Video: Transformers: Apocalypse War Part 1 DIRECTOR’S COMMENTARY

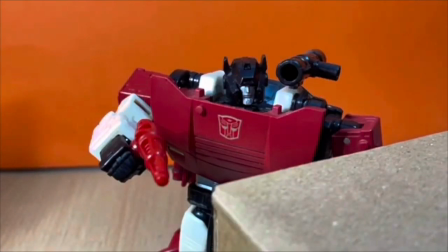(8:17)
So I found a bloodshot wound effect on YouTube and downloaded it.
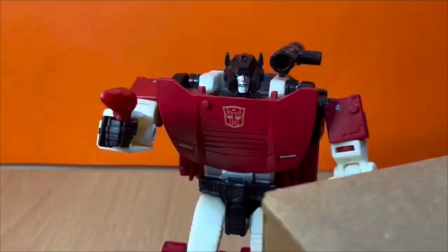(8:21)
In video leap, I changed the color of it from red to blue to resemble energon spreading out.
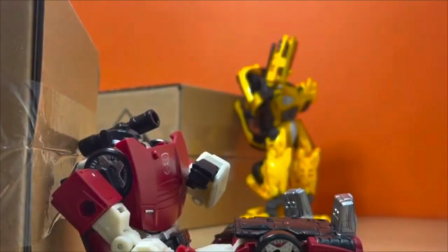(8:27)
I then motion tracked the gunshot with the figure. Simple as that.
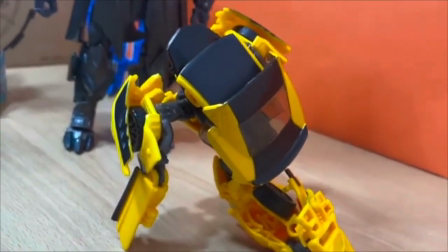(8:32)
We cut to the scene where Megatron crushes my character's Bumblebee's voice box, which is a reference to the way he lost his voice in the line continuity.
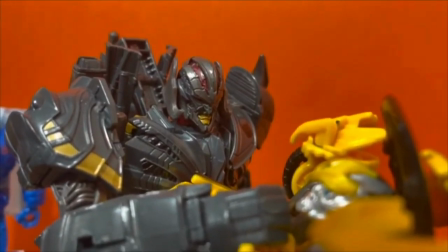(8:42)
The line is a
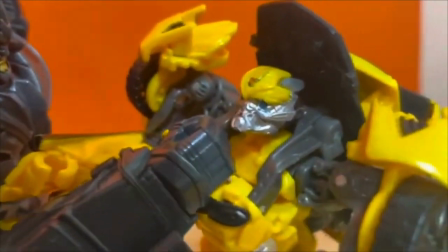(8:47)
reference to when Bitswing damages B's voice in 2018's Bumblebee.
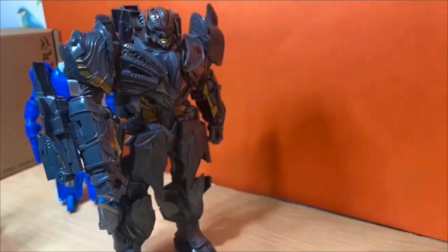(8:55)
Originally, B wasn't going to lose his voice, but I decided to do it because 1. none of my projects, released and unreleased,
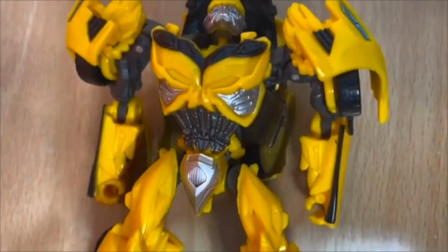(9:02)
included B losing his voice, so I decided to do something new.
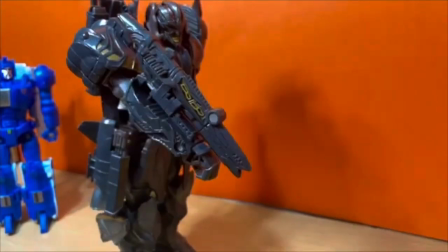(9:08)
And two, it made sense in the fact that this is the consequence of B closing the doors.
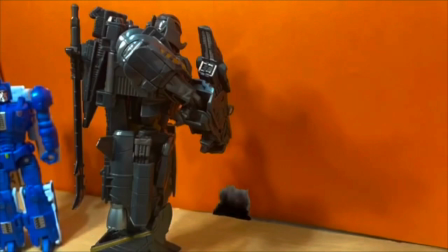(9:13)
If he had gone with Sideswipe, he might have kept his voice.
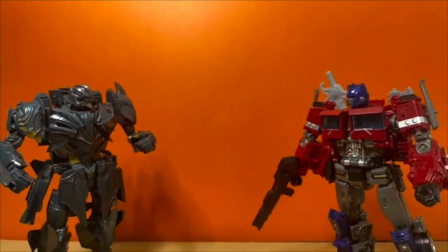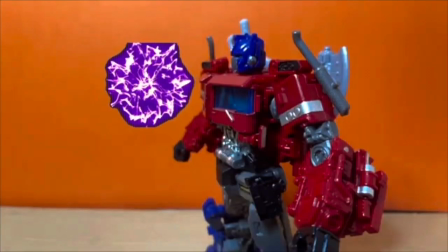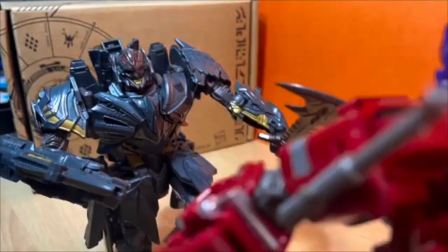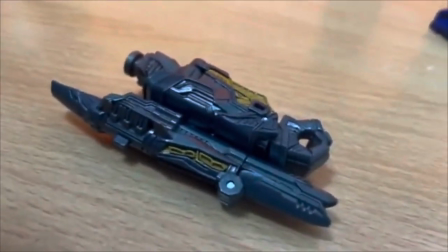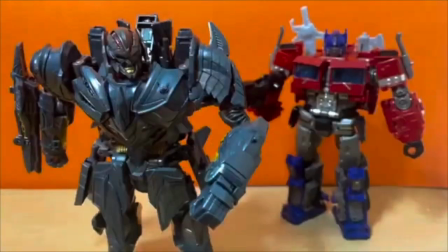(10:02)
This bit was one of my favourite bits to film, the fight between Optus and Megatron in which Optimus wins.
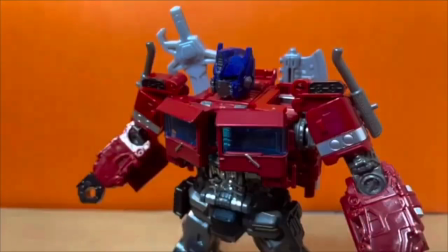(10:09)
This was intentional as the Autobots were losing at the time, and they needed a moment where they had some kind of victory.
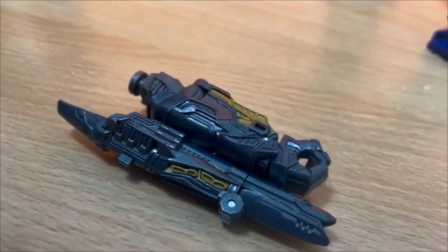(10:15)
Megatron's arm being cut off is a reference to the last night when he lost his arm fighting Optimus in the final battle.
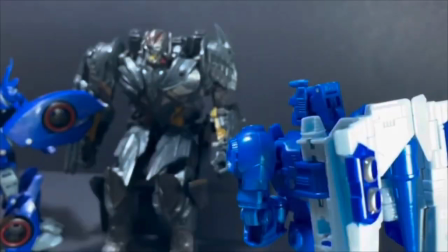(10:23)
One of my favorite lines in the film is this, Silence Scourge, I am thinking.
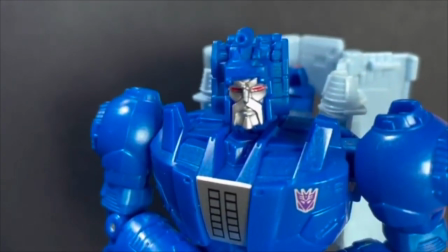(10:31)
It's such a short yet simple line and it means more than you think it would.
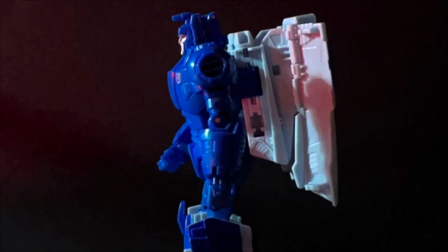(10:37)
Megatron is thinking. When we first meet him in the film, he is thinking about his life choices.
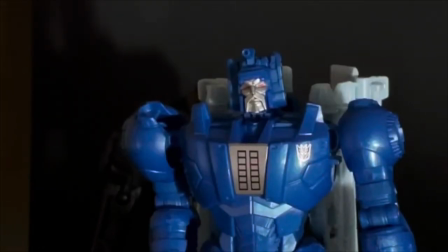(10:44)
He has some regret for what he's done, but at the end, he is thinking about his next move. Megatron's arc in this film is finding new purpose.
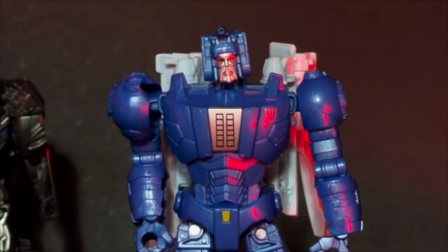(10:53)
With Optimus alive and with the Matrix found, and the fact that he lost that battle gives him motivation to fight.
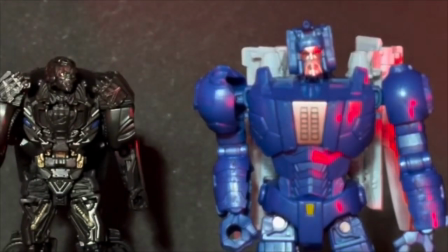(11:01)
He wants to win. Next, we get introduced to a character who wasn't supposed to be in the film,
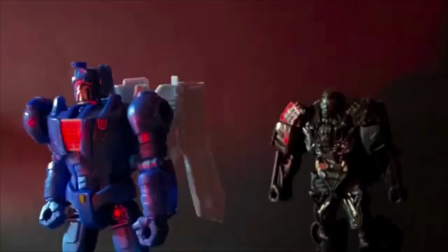(11:08)
Lockdown, Voiced by Kyle, otherwise known as A-H-M-1-K, or O-H-Megatron-1-K.
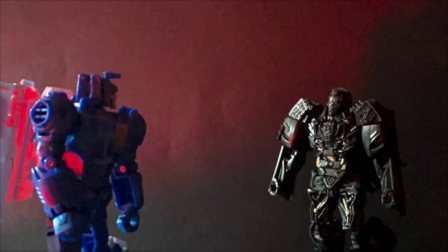(11:16)
Scourge hires Lockdown to hunt Optimus and retrieve the Matrix.
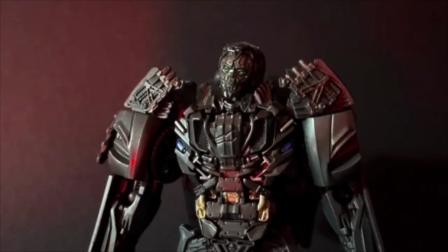(11:20)
This scene is a reflection of all the bargaining scenes from film and television, and it was a fun scene to write.
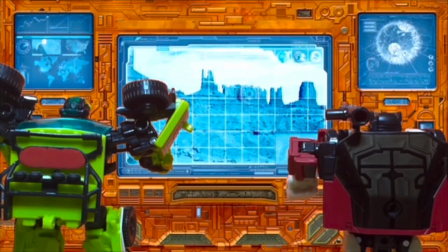(11:28)
The movie ends with the Autobots getting ready to find the Allspark, which Optimus states is on Luna.
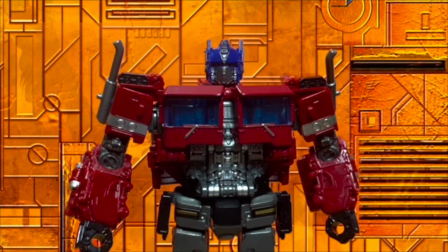(11:34)
Luna is the other name for the moon, so that is where the Allspark is located. Little do they know Little do they know
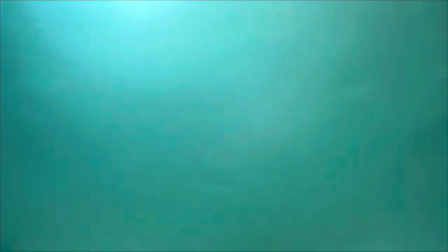(11:42)
Little do they know Lockdown is haunting them Which sets them up to be the main villain of Apocalypse War Part 2 Confirmed
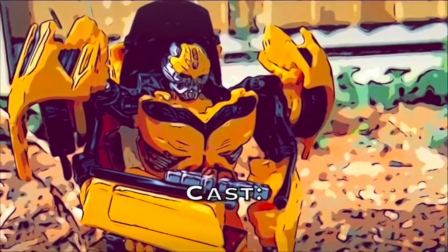(11:51)
The images in the back of the credits are actually a reference to Smitty plays Into Darkness rolling credits at the end of each
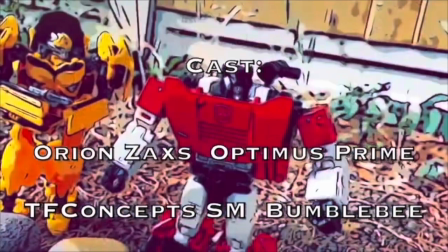(11:58)
episode But wait If you stayed after the credits There's a snor- snorch
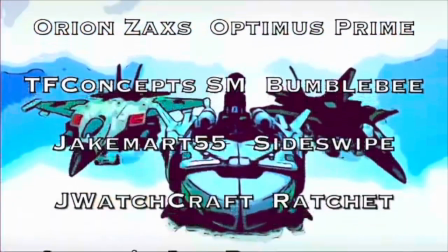(12:04)
as a short sneak peek at the end for the next project set in the Apocalypse War universe.